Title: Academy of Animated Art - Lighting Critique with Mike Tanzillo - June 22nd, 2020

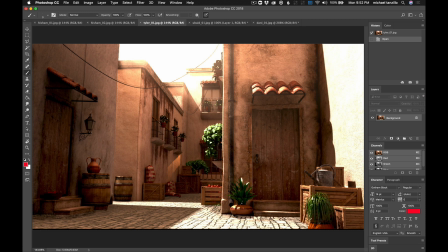[8:19]
I'm thinking about the wall and the ground both being blown out. Maybe it's just a matter of getting the road to be darker a little bit. Let's just try that real quick.
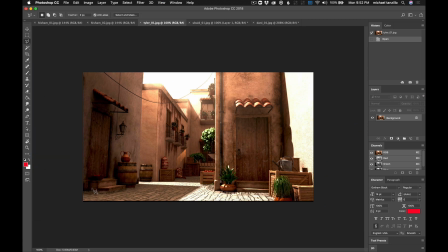[8:33]
Bear with me, and you guys can fast forward this part because this may just take just a second to draw this out. I wonder if just compositionally it would do better to overall darken this ground to kind of level us out a little bit, and then we can let the walls get brighter.
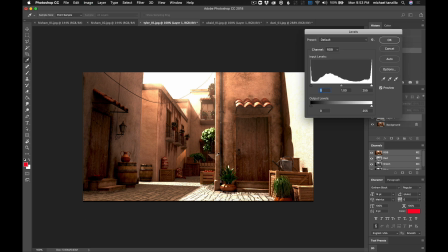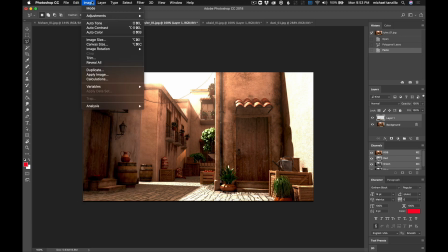[9:02]
This is not going to look great because it's a JPEG with the exposure blown out. Let's see.
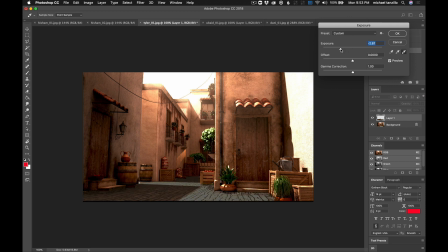Maybe. Yeah. Ooh, that's not what we want to do.
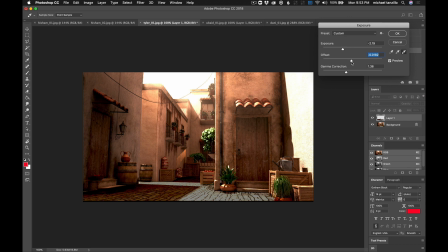Yeah, I think you should darken the ground a little bit. Make it more of like a richer, like this is a terrible mock-up.
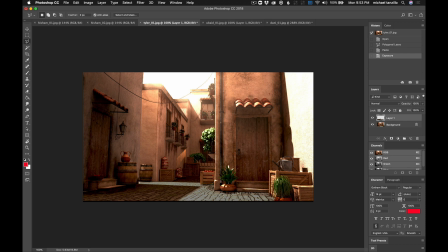[9:41]
Don't pay attention to this, but like I'm just looking at it like compositionally that maybe just like a little bit less blowout in the ground than what we're seeing here, which is just kind of like all of this is like universally blown out. And that way it'll help help ground us a little bit.
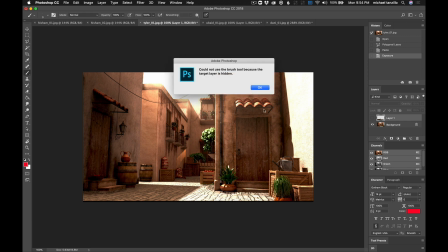[9:57]
The one thing too, I would just go ahead and turn off the lights that are causing this. I think you don't need any interior lights at all. I think you're doing so much heavy lifting with the sunlight that I think that's working quite well.
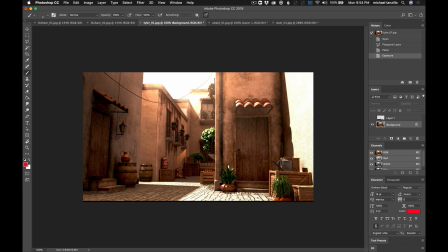[10:17]
Yeah, that would be my big notes for now. And then from there, it's just a matter of trying to get some more specularity. I know I talk about this all the time, but like just trying to get some more specularity into like this and the roof here and the door.
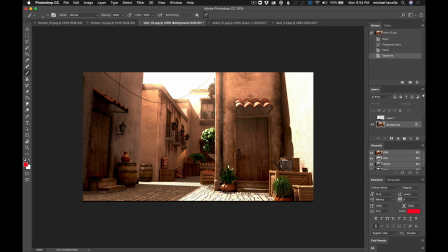[10:35]
Just do what you can to really, because like it'll just really help create some shaping. Maybe in the wall here. Oh, and then the other thing that I recommend to people on this shot is just to take this wall
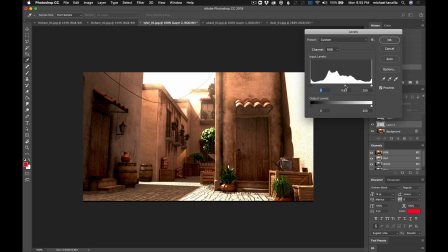[10:56]
and just darken it down a little bit. Ooh.
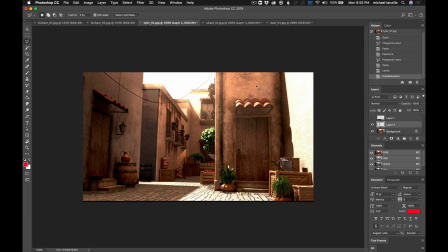[11:05]
It just kind of helps create more of a layering effect, and it just, let's see, you know, it just creates like a separation between these three.
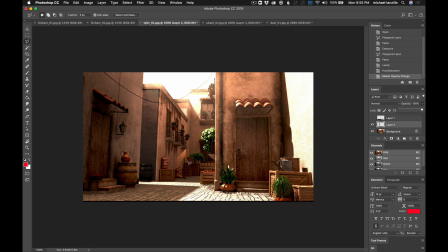[11:21]
Like it creates like a surface here, and a surface here, and it allows more depth in the shot if you can. So, but other than that, you guys are doing a great job. Continue lighting. If I missed anyone, I apologize. Please scream at me in the chat window or in the forum, and I'll be happy to take a look at it tomorrow. All right, enjoy your evening and happy lighting, everybody.